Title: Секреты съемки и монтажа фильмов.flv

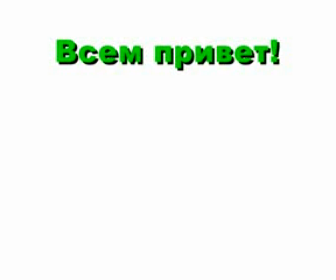Всем привет, с вами Александр Рюцкий. И в предыдущий раз, в предыдущей статье мы выяснили, что знание драматургии,
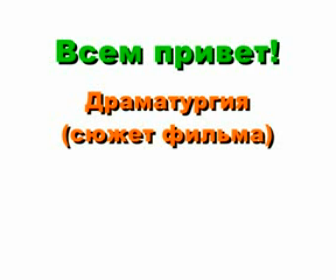то есть грамотного построения сюжета, очень сильно влияет на напряжение в вашем фильме.
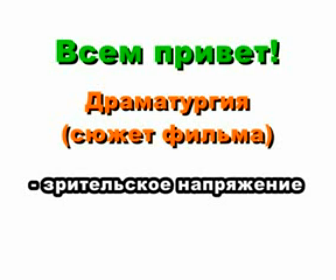То есть на то, а будет ли зритель с постоянным и увеличивающимся интересом смотреть фильм. А вот что еще влияет на зрелищность фильма? То есть как можно улучшить фильм, скажем, независимо от того, хороший или не очень хороший у вас сценарий, или вообще плохой.
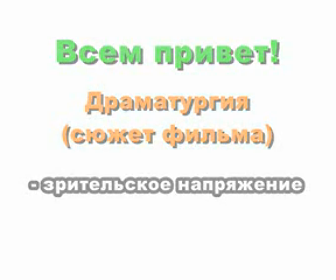А это можно сделать, ну, естественно, с помощью съемки и монтажа.
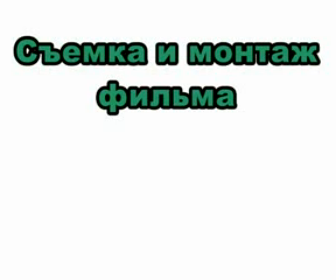А вернее, с помощью не просто съемки и монтажа, а грамотной и интересной съемки и монтажа.
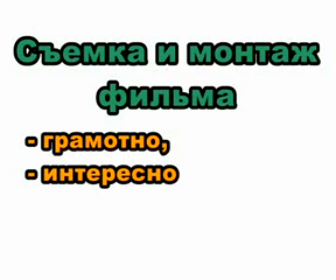И далее я вам хочу дать три киношных приема для примера, которые можете применять в своих фильмах для увеличения их зрелищности.
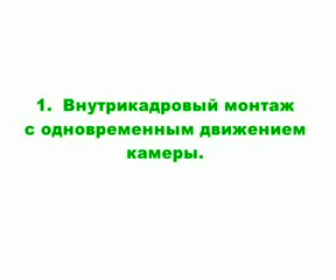Первое. Внутрикадровый монтаж с одновременным движением камеры. Вообще, внутрикадровый монтаж – это монтаж без монтажа. То есть, монтаж без склеек отдельных кадров.
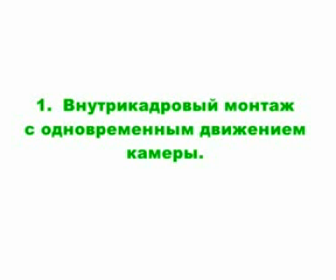Когда у вас в кадре объект сам передвигается с одной крупности плана на другую, и тем самым как бы сам меняет крупность плана в кадре. То есть, как бы сам производит монтаж. А вот если к этому еще добавить движение камеры, то получается следующее.
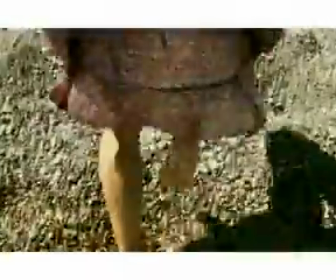Вот здесь мы видим одновременное движение объекта и камеры с изменением крупности.
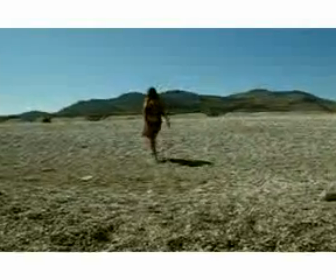Сначала видим ноги, потом постепенно полностью человека во весь рост.
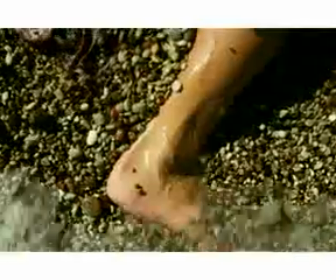Вот подобное увеличивает смотрибельность в ваших фильмах. Такой вот подобный прием. Второе. Монтаж разных пространств как единое целое.
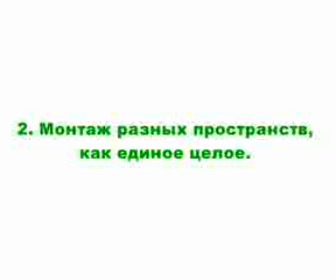Это вот один из таких киношных трюков, я бы сказал, который часто применяется в кино и, как правило, в тех случаях, когда нужно персонажа снять в разных местах, а выдать это так, будто это все снято в одном месте,
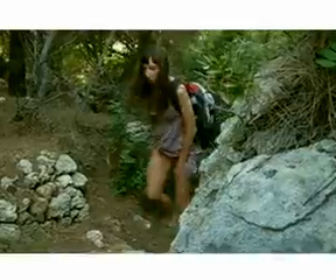то есть в едином пространстве. Вот для примера здесь героиня появляется в кадре,
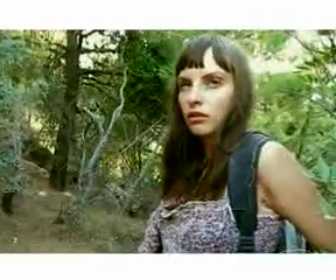затем выходит на крупный план и что-то видит впереди себя.
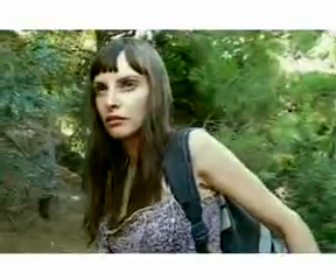А вот в следующем кадре мы видим то, что как будто видит она.
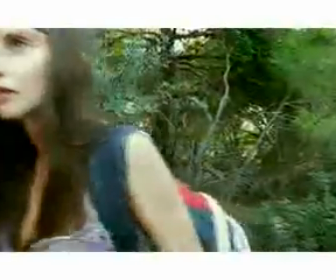И вот эти два кадра снимались на самом деле в абсолютно разных местах, которые находятся приблизительно где-то в километре друг от друга.
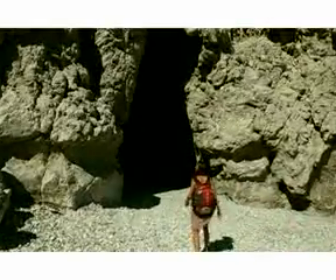Но при этом зрительно создается ощущение единого пространства.
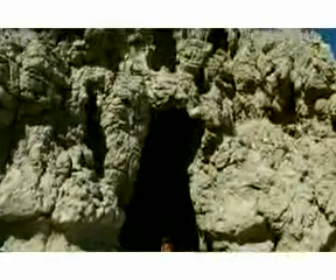И вот такое возможно, если в одном кадре герой присутствует на крупном плане, а в другом кадре мы просто показываем общий план без героя.
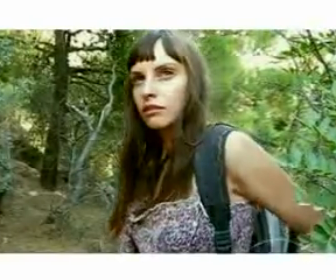Как будто выдаем при этом его точку зрения, то есть то, куда он смотрит, вот его направление взгляда.
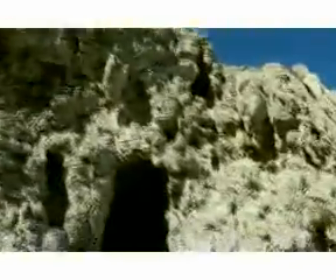И вот таким образом вы можете снимать разные объекты и приклеивать их друг к другу.
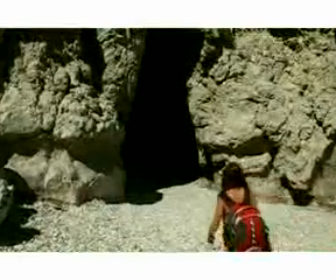Что может в итоге дать, как вы видите, довольно интересный результат.
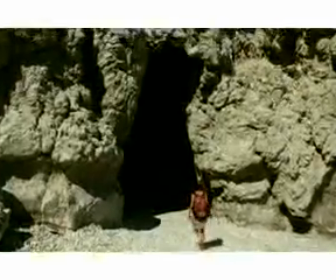То есть такая как бы своего рода зрительная обманка, но очень действенная. Третье. Острые углы съемок. Это вот когда камера расположена не точно перпендикулярно объекту, как практически мы видим это во всех сериалах и телефильмах, а под острым углом к нему, что довольно редко применяется в разных фильмах, и что на самом деле создает дополнительную привлекательность и зрелищность кадру.
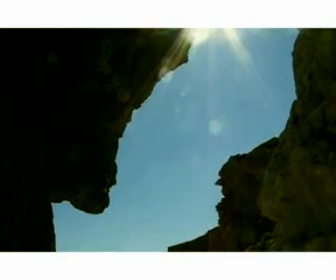И вот пример из того же фильма.
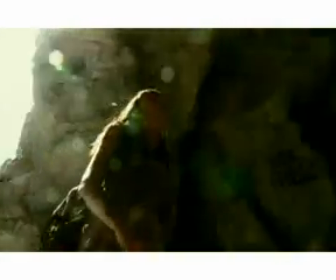Здесь вот героиня идет по пещере, разглядывая ее, а мы при этом со стороны камеры все это видим как бы снизу.
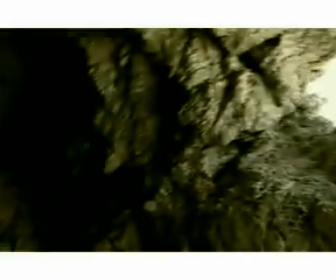И при этом создается дополнительное напряжение и вот некоторая такая таинственность.
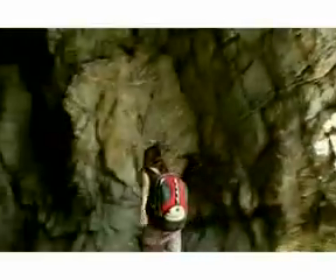И вот в целом, если вы будете применять вот эти вот подобные приемы,
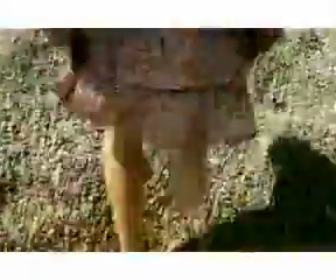о которых обычно на самом деле не пишут ни в каких книжках, и их на самом деле сложно понять, читая книги.
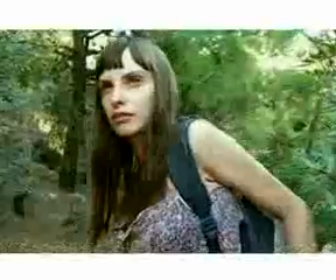О них узнают уже непосредственно на практике в процессе съемок.
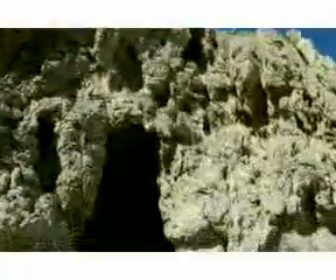То ваши фильмы станут более смотрибельными и привлекательными.
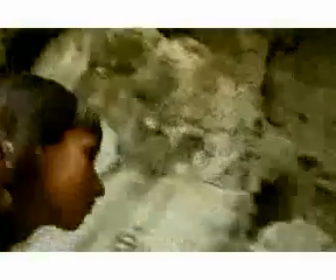И здесь еще раз я повторю эти приемы.
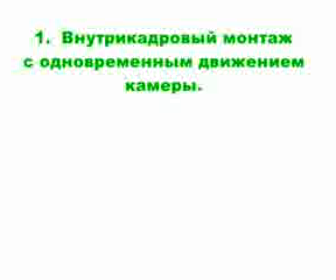Это первое, внутрикадровый монтаж с одновременным движением камеры.
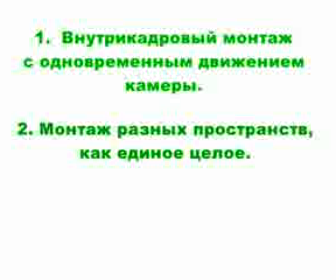Второе, монтаж разных пространств как единое целое. И третье, это острые углы съемок. Вот все это вы можете применять в своей практике. А теперь немного поговорим о моих ошибках в этом же фильме, которых вы уже можете, соответственно, избежать. В начале фильма, который меня на самом деле больше всего смущает в отношении съемок и монтажа,
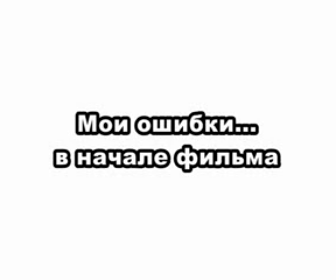вот там героиня несколько раз показана с одного и того же ракурса.
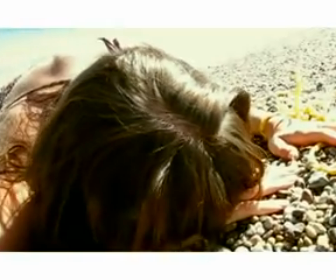То есть с одной и той же точки съемки. Вот здесь, еще здесь, тут,
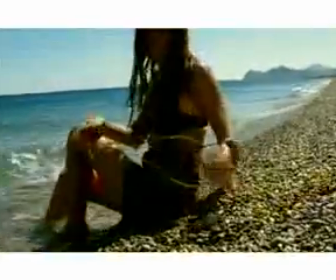и вот тут опять, и вот здесь снова та же точка.
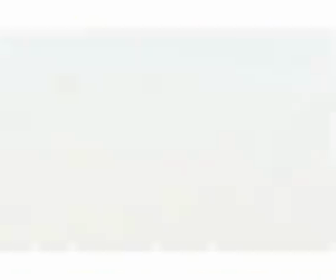А также вот несколько раз показано море, и тоже с одного ракурса.
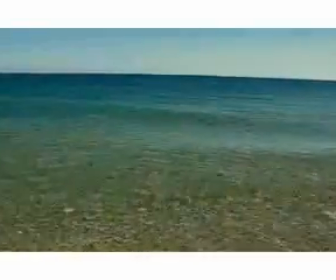И вот когда несколько раз подряд показывается один и тот же объект с одного и того же ракурса,
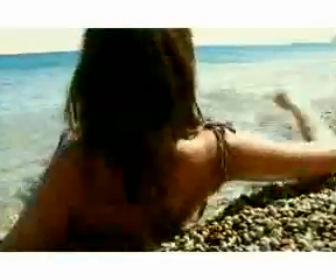то в этот момент зрительно это становится не очень интересно и на самом деле как бы быстро утомляет.
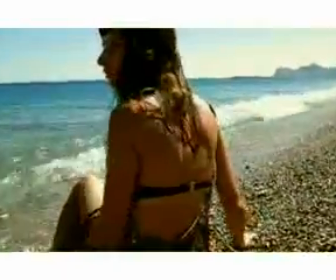У меня изначально была не такая задача. То есть у меня не было задачи показать несколько раз одно и то же с одного ракурса.
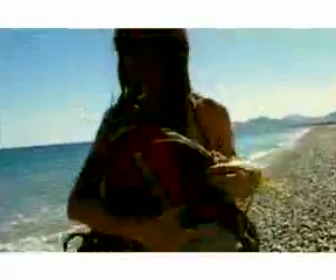Я на самом деле хотел все это снять одним длинным таким сложным, но при этом интересным кадром,
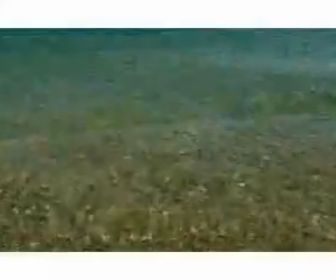где героиня должна была все актерски обыграть так, чтобы было все понятно, что происходит.
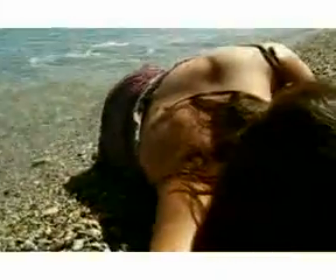То есть как она поднимается, как приходит в себя, как ориентируется в пространстве вокруг,
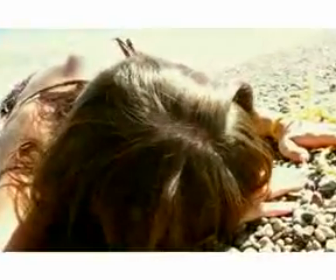куда и в какой момент смотрит, и чтобы было понятно, что с ней произошло.
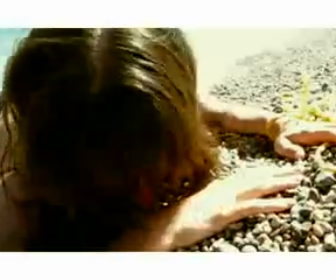И чтобы все это было при этом интересно, вот на это смотреть, на нее.
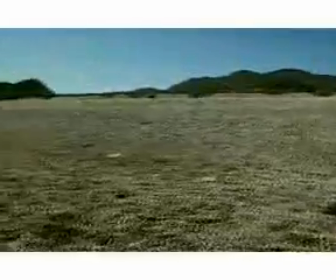Однако Анне, которая это исполняла в качестве актрисы, не удалось справиться со всеми актерскими задачами,
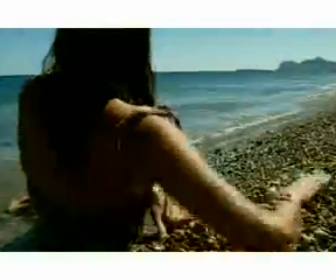которые я хотел реализовать, так как она на самом деле не профессиональная актриса и не имеет к этому отношения, а просто участница процесса.
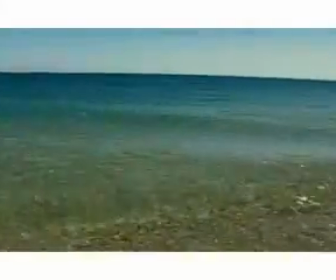И у меня на самом деле времени и желания особого не было, чтобы добиваться от нее всего вот этого, всех этих задач.
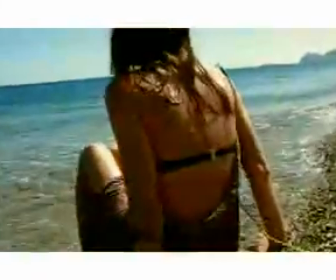Да и ей на самом деле больше в этот момент хотелось загорать и купаться, нежели делать дубль за дублем под палящим солнцем.
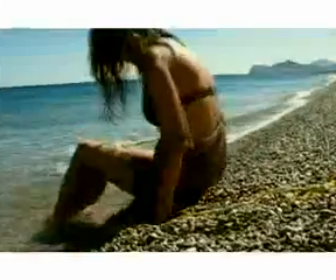А на самом деле в этом случае мне просто нужно было снять одно и то же начальное действие, вот это вот, с разных ракурсов.
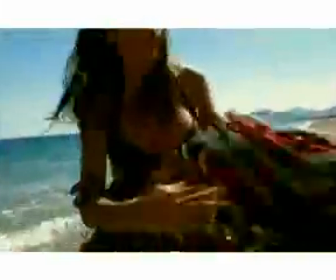То есть взять и переставить камеру на другую точку и снять
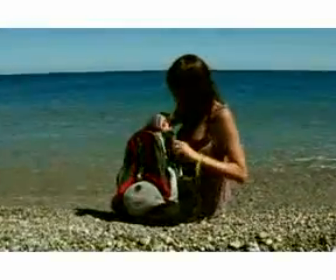оттуда и еще с какой-нибудь точки дополнительной все абсолютно то же самое действие.
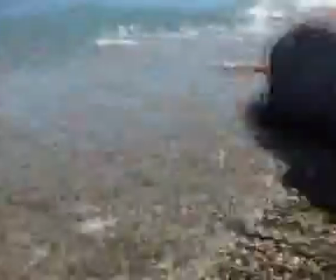Я же снял просто 2-3 дубля с одной точки в надежде, что хоть какой-то из них подойдет.
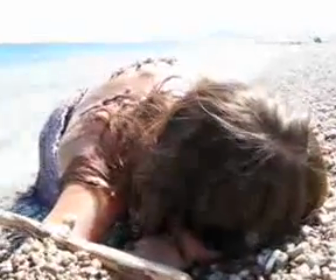И дальше уже продолжил снимать следующие кадры. А на монтаже увидел, что никакой дубль не проходит, не подходит.
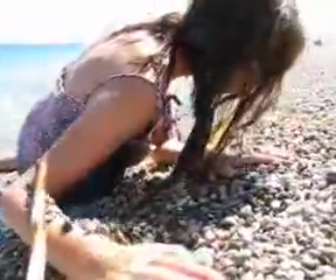И в итоге пришлось кромсать, резать материал до того вида, что вы теперь видите.
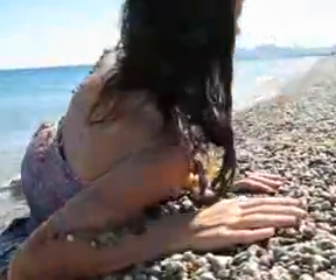Поэтому, если вы снимаете актера, а тем более непрофессионального, и ему нужно сыграть какое-то сложное действие, особенно если оно психологическое,
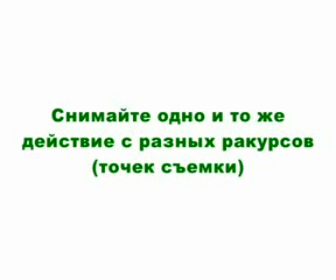то снимите одно и то же действие с нескольких разных ракурсов и желательно с разными крупностями в кадре. И вот это впоследствии очень поможет вам на монтаже.